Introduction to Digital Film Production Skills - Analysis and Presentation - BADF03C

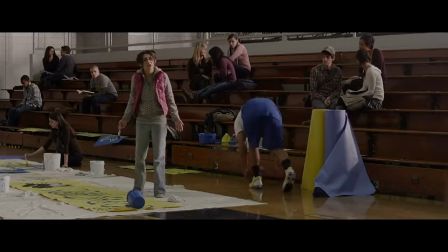(0:15) You did that on purpose flash no, but I should have you better watch your back
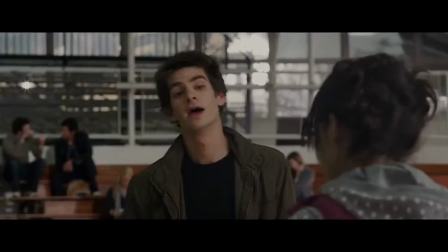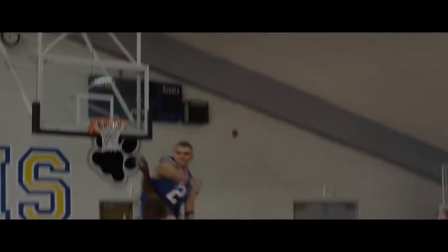(0:27) All right, give
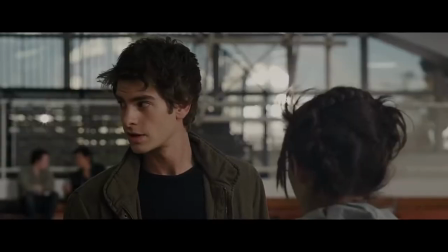(0:34) it up Parker one
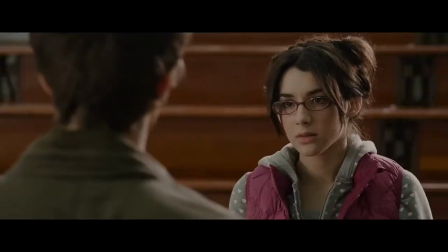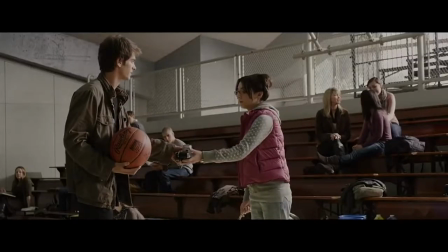(0:44) sec why
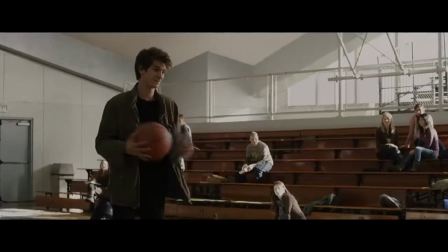(0:50) don't you take it from me
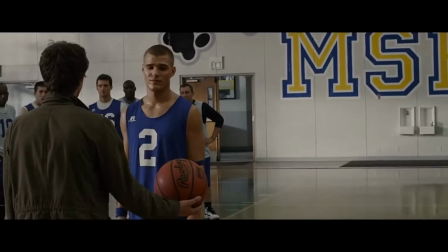(0:54) go ahead take it yeah
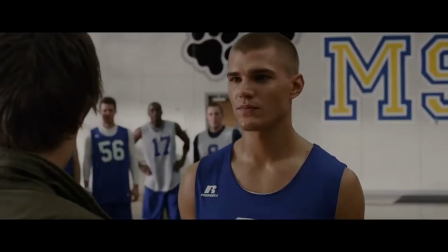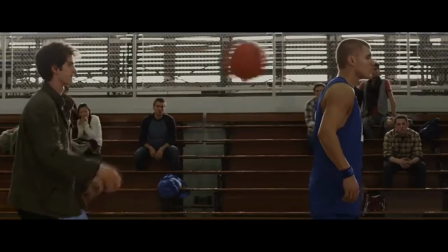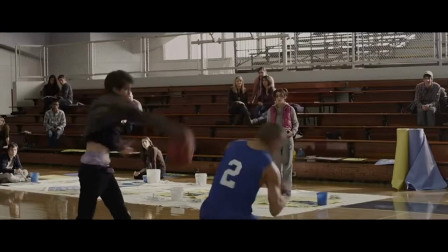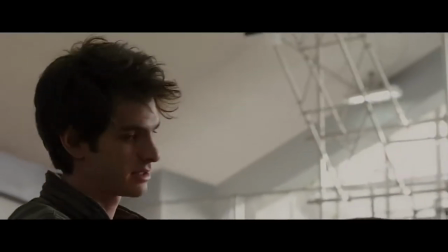(1:18) yeah just take it all
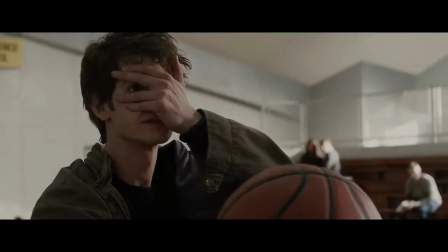(1:22) right about this all right about that
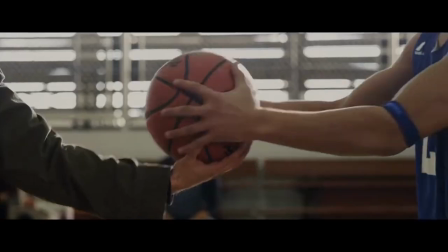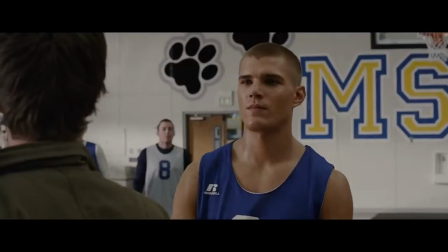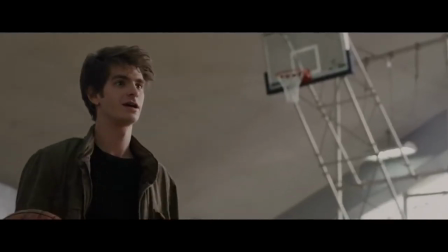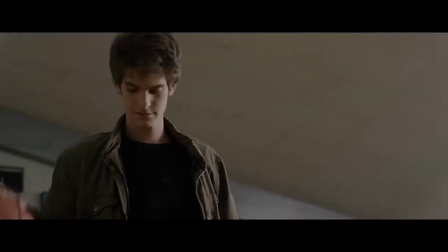(1:46) in
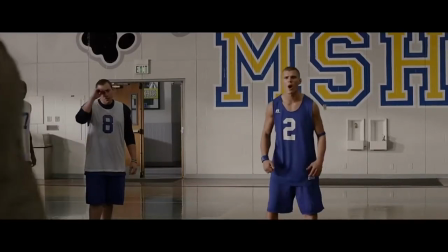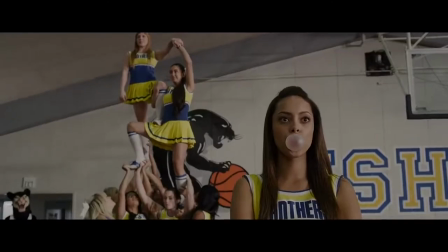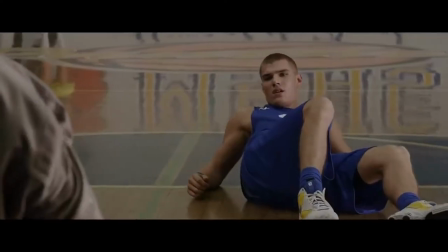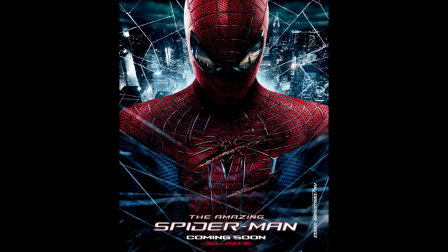(2:03)
this video i will be analyzing the basketball scene from the amazing spider-man
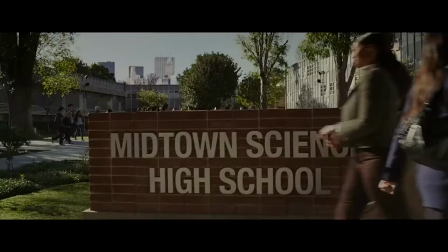(2:09)
As soon as they enter motion with an establishing shot, conforming to convention, it is an exterior shot that indicates to audiences that the scene will take place somewhere within Midtown Science High School. This has been shot using a crane that moves over the sign to focus on the general hustle and bustle of people moving around the school.
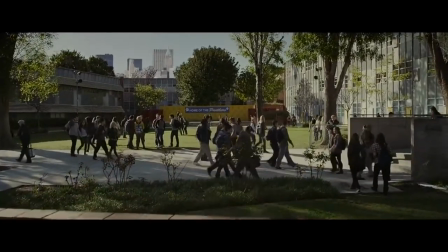(2:24)
Given the fact that the setting is within the school's campus, it is implied to audiences that we will see Peter Parker rather than his older ego Spider-Man.
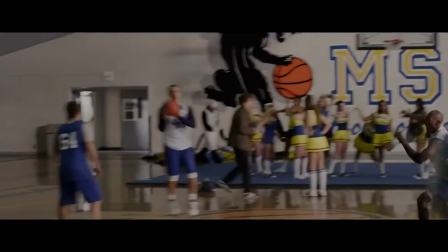(2:32)
There is a straight cut to a series of wide long shots that capture the school's basketball team practising.
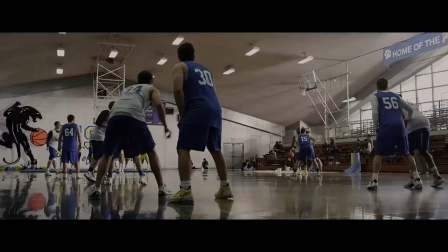(2:37)
This choice of framing enables the audience to become familiarised with the internal location in which the scene will take place, the school's gymnasium.
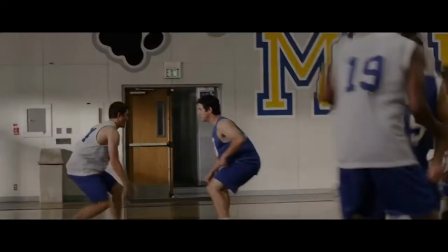(2:44)
This is a highly conventional setting for events to take place for a film that contains elements of the high school drama genre.
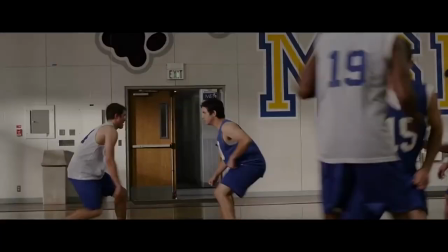(2:50)
It also means that the movement and interaction of actors can be captured more appropriately and realistically, placing the audience within the shot as if they were standing in the room.
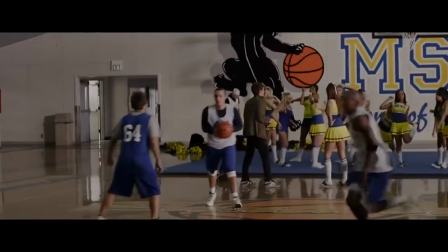(2:58)
The use of this framing also allows the audience to witness other events within the For example,
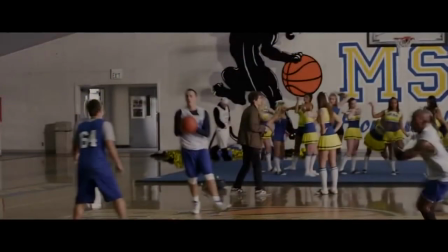(3:03)
in this particular moment we can see cheerleaders in the background of the shot as well as Peter Parker. This connotes to the audience that at a later point within the scene these characters will be involved.
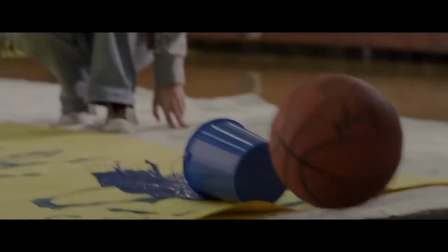(3:13)
The following shot is a close-up of a basketball rolling to knock over a pot of paint. This shot is also a cut-on action.
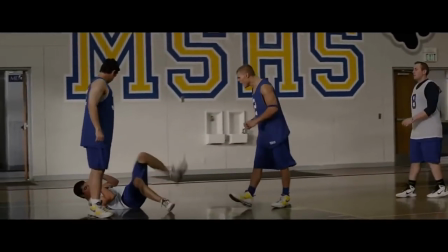(3:19)
It follows the action of a ball being hit out of play by Flash and off-screen, shown in the previous shot.
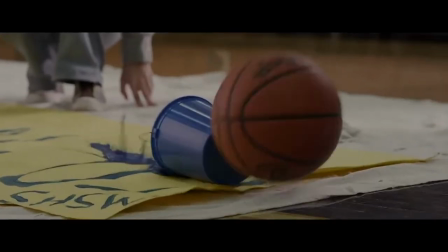(3:24)
This makes an action that once seemed insignificant to the audience become their focal point. This implies to the audience that this event holds far more importance than initially thought, and that this action could be the start of a longer chain of events.
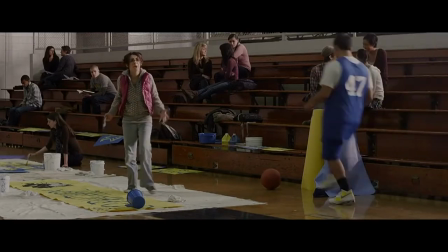(3:36)
There is a wide long shot used to show the girl's reaction to the paint getting knocked over. Instead of a medium close-up or a close-up of a female's face, which is typical for reaction shots,
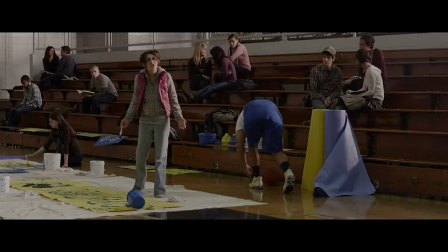(3:45)
the girl is shown to be small and the framing of the shot could suggest to audiences her inferiority within the situation. The actor that plays this character is quite petite and her costume, which includes what would be considered clothing that is unfashionable and glasses suggest that she falls under the nerd stereotype,
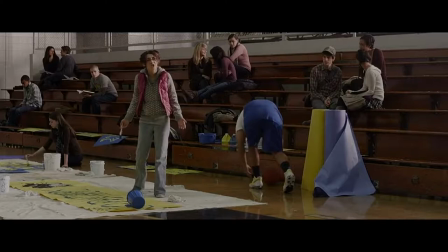(4:00)
reinforcing the notion that she is deemed inferior. We then see Flash begin to walk into frame.
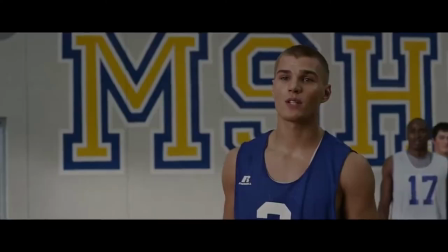(4:06)
This is a j-cut as the audience hears the character speak before they are shown to be doing so on screen.
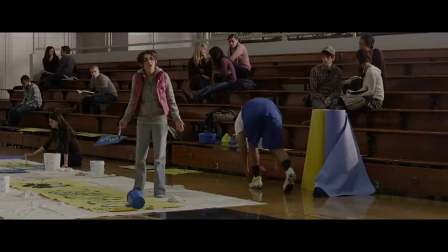(4:13) You did that on purpose, Flash! No, but I should have. You better watch your back.
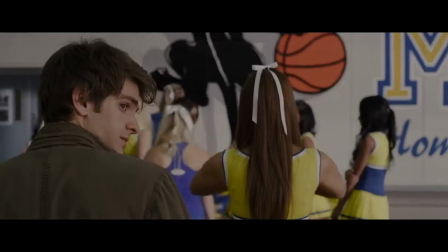(4:19)
Then there is a cut on action to a medium close-up of Flash who continues to walk towards of the character he is speaking to.